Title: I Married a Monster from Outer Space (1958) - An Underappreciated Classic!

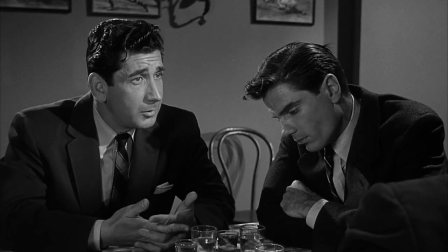249s
They make mistakes and even get depressed like humans.
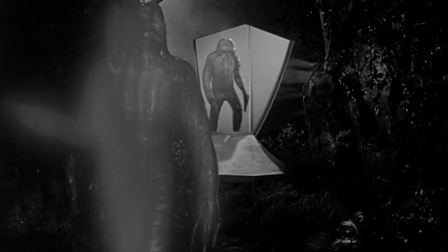253s
The aliens were brought to life by Charles Gemora, who made two suits for the film, which were reused to make it seem like there were more.
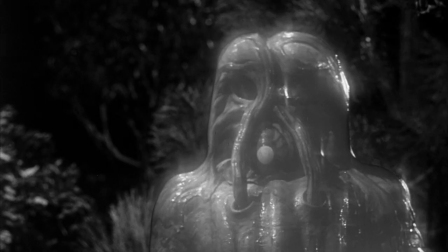262s
The script reveals the lead creature to us within the first 5 minutes, not concerning itself with any superfluous mystery.
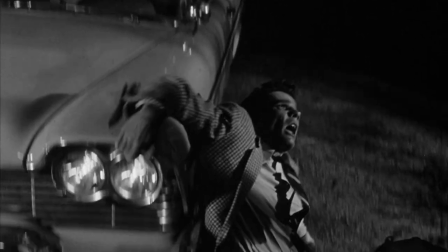269s
The fear of this film comes from what these aliens do, not what they look like.
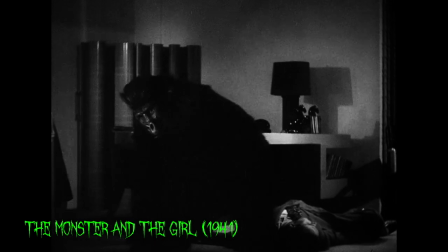275s
Gemora was a special effects man initially known for making and performing in gorilla suits.
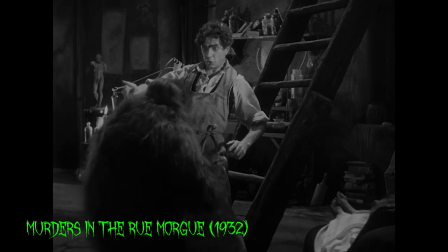280s
Horror fans may recognize him from 1932's Murders in the Rue Morgue and as the Martian from
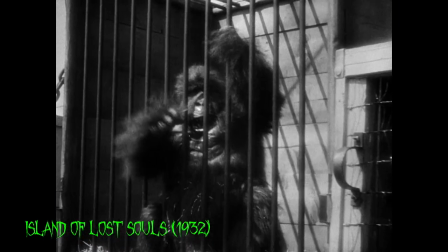288s
1953's The War of the Worlds. Gemora would inject air into his foam latex mixture, making the material more flesh-like.
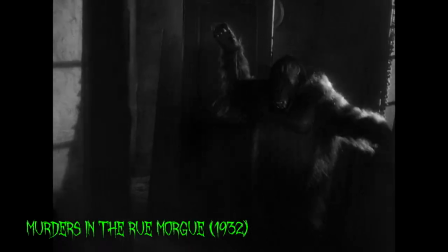295s
He also developed a fake blood that wouldn't stain fabric.
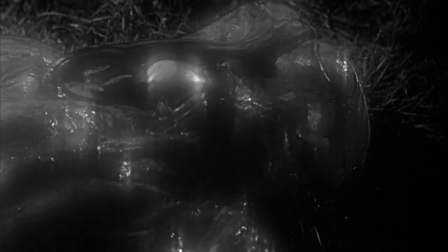299s
It has been said that the ball-shaped mouth and tubing in the chest were supposed to be a breathing apparatus,
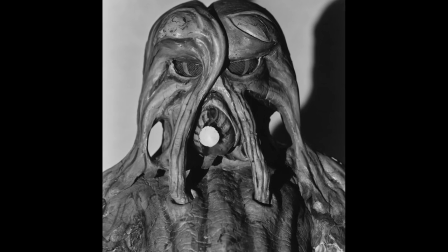306s
and through a misunderstanding of the description of the aliens, the device became part of the creature's body.
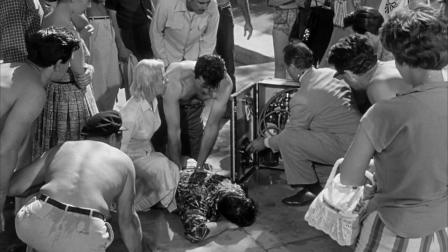312s
I couldn't find any confirmation for this story,
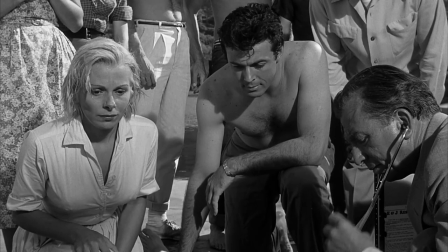315s
but it would answer the question of what are these aliens breathing if the Earth's oxygen is poisonous to them.
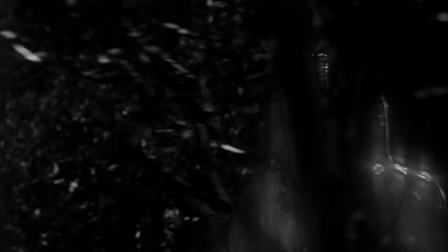322s
All I could find is that the tubes were Fowler's idea. Director Gene Fowler Jr. thought Gemora's alien suits were scary enough without the glowing effect.
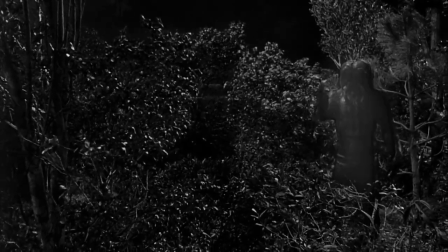331s
They are great suits, but I do think the glow helps prevent that feeling of watching actors running around in rubber suits.
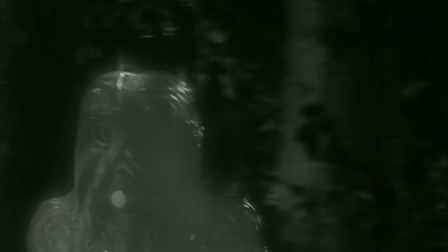338s
Even though the movie is in black and white, the aliens were a dark, frog-like green.
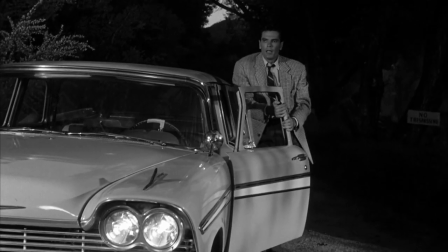343s
Star Thomas Tryon had an important influence on the monsters during the first day of filming.
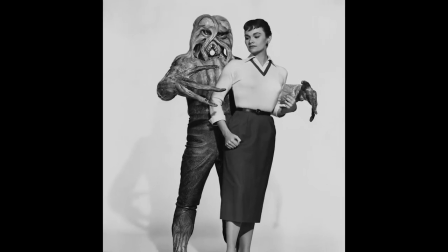349s
When he was shown a photograph of the alien suit wearing a pair of glittering shorts,
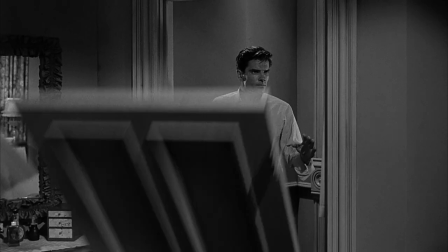353s
he tore the picture up and proclaimed, "I'm not going to be in this movie until you change those pants."
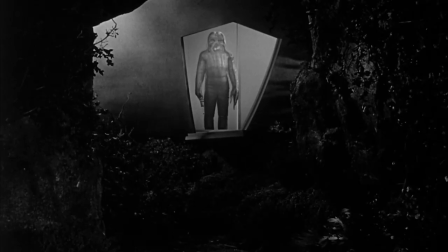359s
Fowler had the design modified immediately.
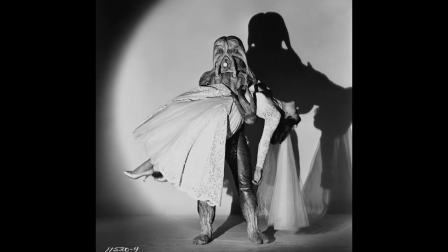362s
Gloria Talbot agreed with her co-star, even saying the monster looked like a male stripper with the shorts.
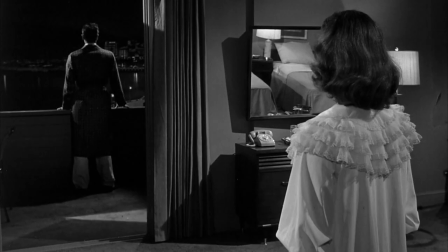368s
It was known on set that Tryon did not want to do the movie anyway.
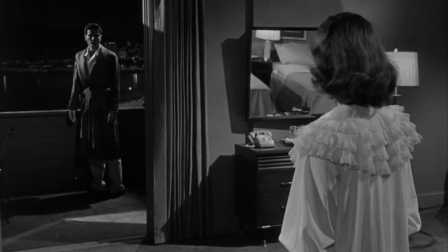372s
Fowler felt Tryon gave a wooden performance because of his lack of enthusiasm for the project,
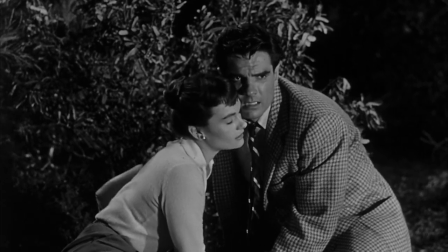378s
but lightened up once a friendship formed between the actor and director.
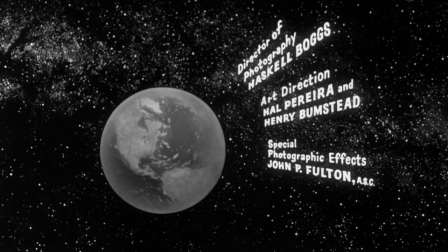382s
John P. Fulton, a master of mats and opticals, handled the visual effects.
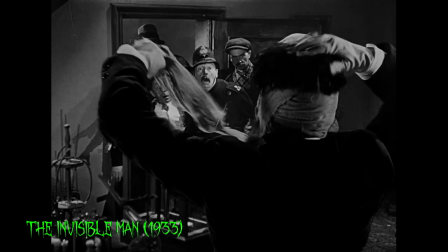387s
He is the one who made the Invisible Man invisible in 1933.
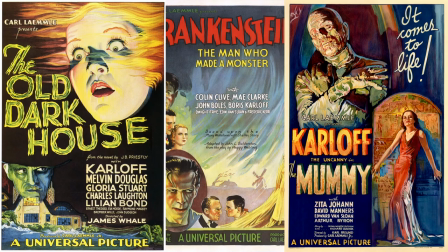392s
In fact, if you've seen a Universal horror movie from the 30s, you've seen Fulton's work.
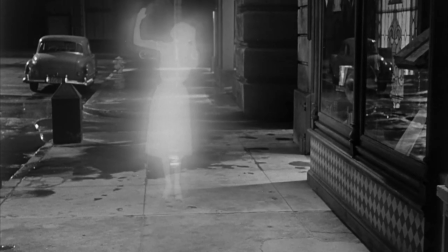397s
He was responsible for a number of effects in I Married a Monster from Outer Space, including the alien's luminance,
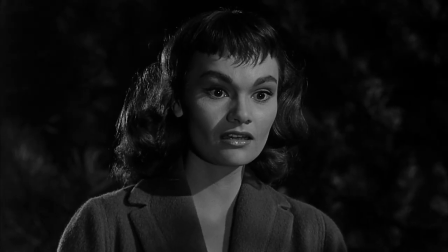405s
the sinister black smoke, a double exposure of a bug crawling on Bill's lifeless body,
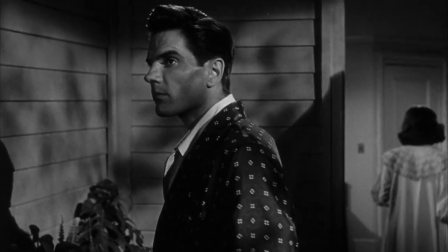410s
which you can see through, and of course, the famous lightning shot, revealing the alien's face beneath the human disguise.
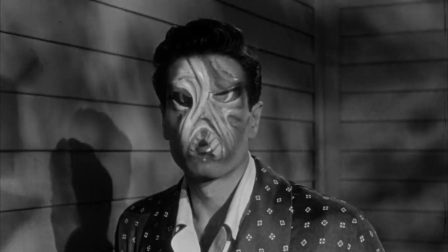418s
The creature was superimposed on top of the image at 75% exposure.
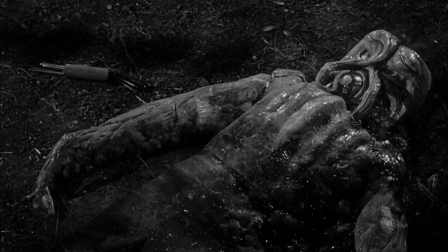424s
One effect that the director's wife helped out with is the dissolving aliens.
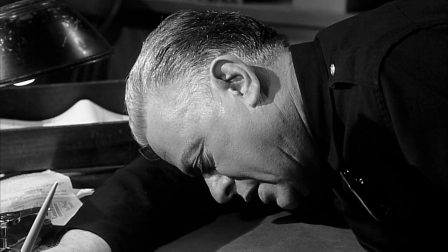429s
The soupy fluid they melt into when they perish was nothing more than 3 gallons of jello prepared by Marjorie Fowler.
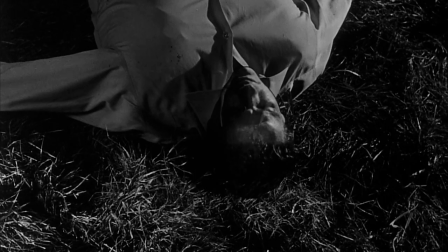437s
A foot pump was used on set to make the jello pulsate.
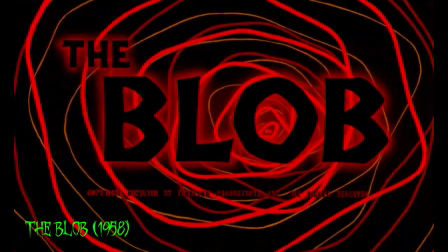440s
Paramount released I Married a Monster from Outer Space in 1958 as the A picture in a double bill with the Blob.
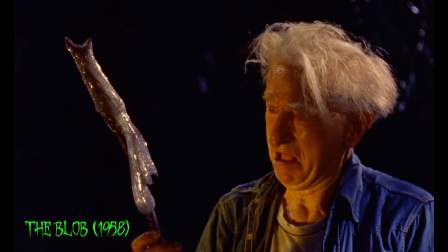448s
To save money, Paramount bought the Blob, rather than produce their own B picture.
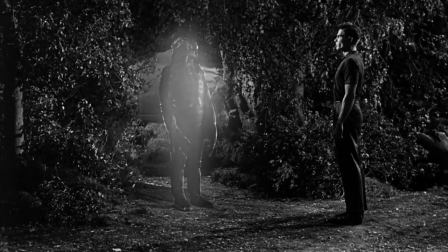454s
Despite featuring space aliens coming down to Earth, these two sci-fi horror flicks couldn't be more different.
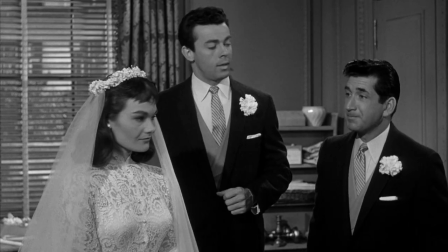461s
The Blob is in color and aimed at a teen audience. I Married a Monster from Outer Space is black and white and has a more grown-up story.
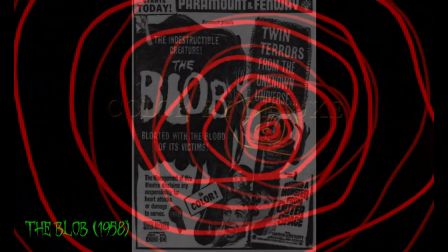469s
Audiences preferred the deluxe color experience of the Blob, so I Married a Monster from Outer Space was relegated to the B picture.
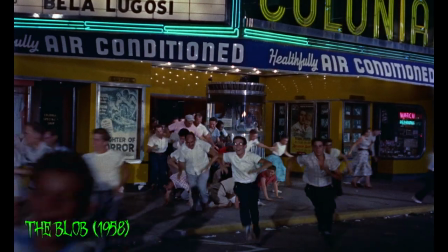477s
As much as I love the Blob, let's face it, that movie does have its slow parts.
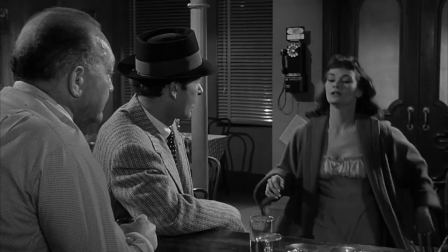483s
The story in I Married a Monster from Outer Space keeps moving.
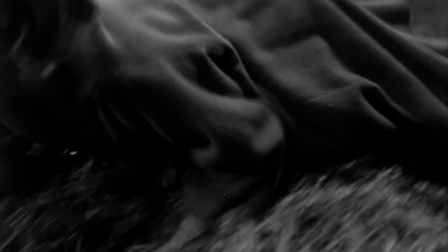486s
Gene Fowler Jr.'s attitude towards editing was to simply let the editor do their job with no supervision until the end of post-production.